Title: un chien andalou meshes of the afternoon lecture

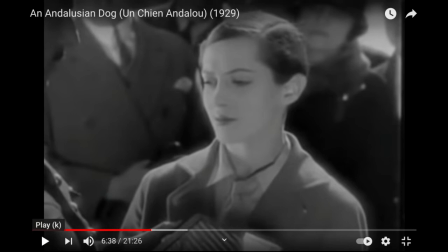[53:12]
And many who survived had lost their hands, lost their arms, lost their legs. This was still very literally fresh and would have been visible in Paris every day. Men on crutches, men with one arm, and so on.
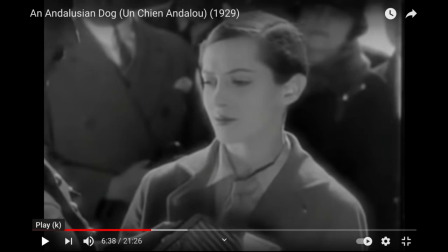[53:28]
So there's a slight historical, but notice the box has completely changed its use. But there was something about the machinery of World War I that just churned up bodies, tore them apart.
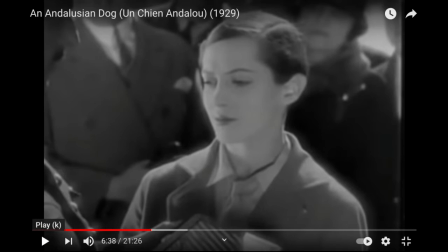[53:46]
Mostly the men, of course, in the trenches, and it kind of eviscerated a sense of that part of being a man is having the courage and the will and the skill to fight well, none of which makes any difference when you're cut down by machine gun fire or aerial bombs.
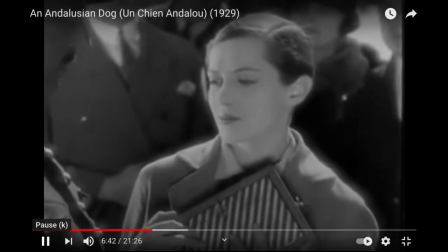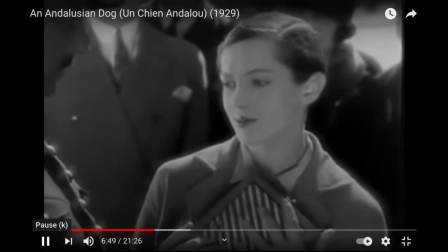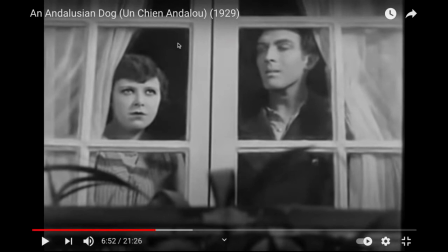[54:18]
The use of the window framing is very cinematic. They're each on their own screen, and they're clearly, they're both watching the scene, but they're having quite a different reaction to it. He's going into a sort of a spasm of desire, some of it physical,
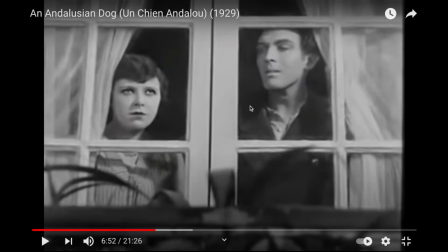[54:37]
a kind of partly seems to come across as a desperate turn to her for sexual satisfaction, which she's completely not in tune with. That's not what this scene is doing for her at all.
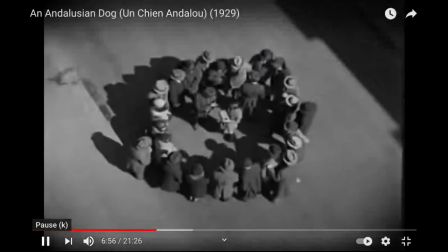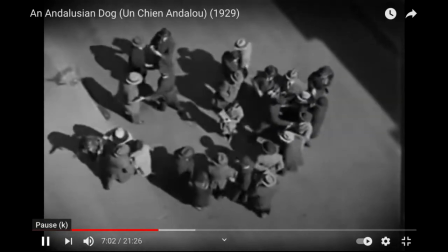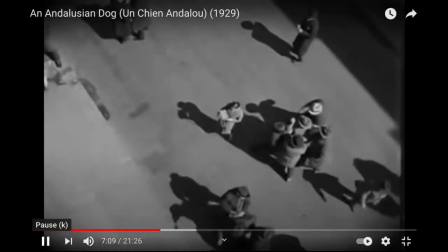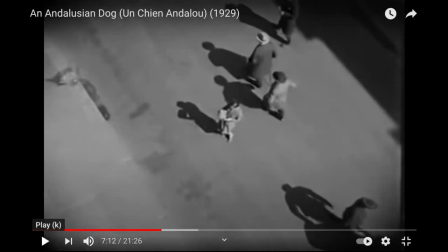[55:10]
This dissipation of the crowd is choreographed almost in a sense of a busy urban day ending. And who are you at the end of the day, alone or out of the bustle of the corner of Bloor and Young?
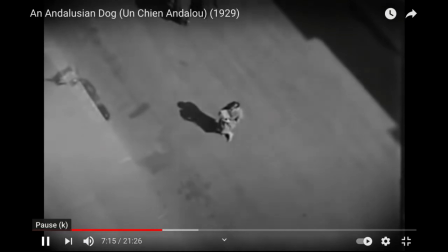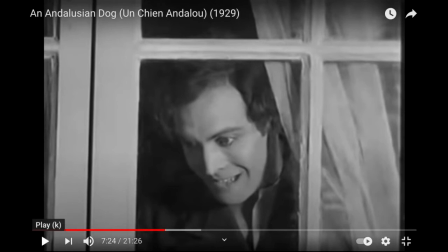[55:34]
So now she's standing in the middle of the street, and he's looking on with definitely with a physical, feverish, seems somewhat eroticized gaze.
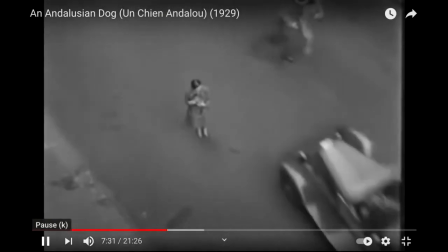[55:51]
And he looks at her, and he wants her to notice.
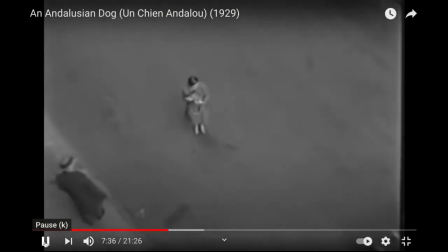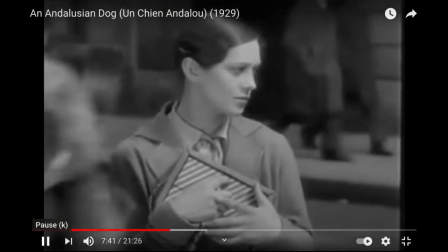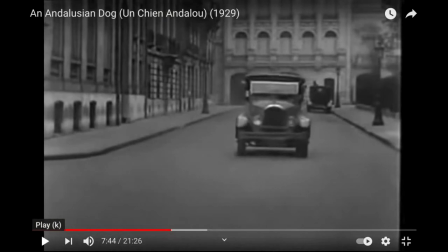[56:06]
Now the car is going right toward her, and uh, here's where the movie gets. We feel like it's the unconscious again. Like this, in literal terms, it seems to be a car coming down the road straight at this woman, this manly woman, this womanly man,
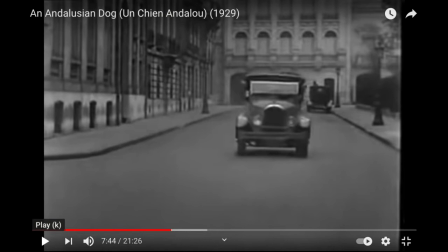[56:22]
or is it the mounting physical desire of the man in the window that is actualizing the scene?
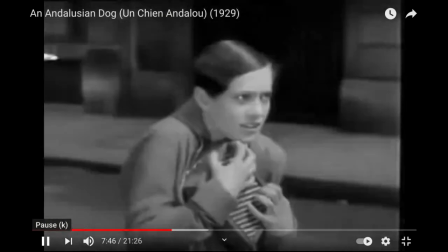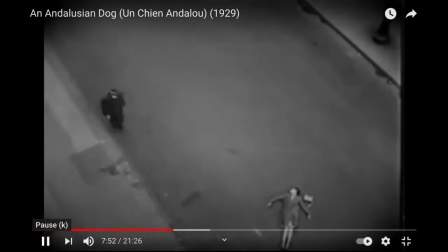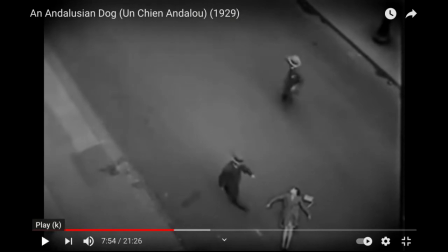[56:40]
This scene is almost copied by Hitchcock in Vertigo, except it's the policeman who falls from a great height, and then later Madeline, and then we see from that height people coming forward.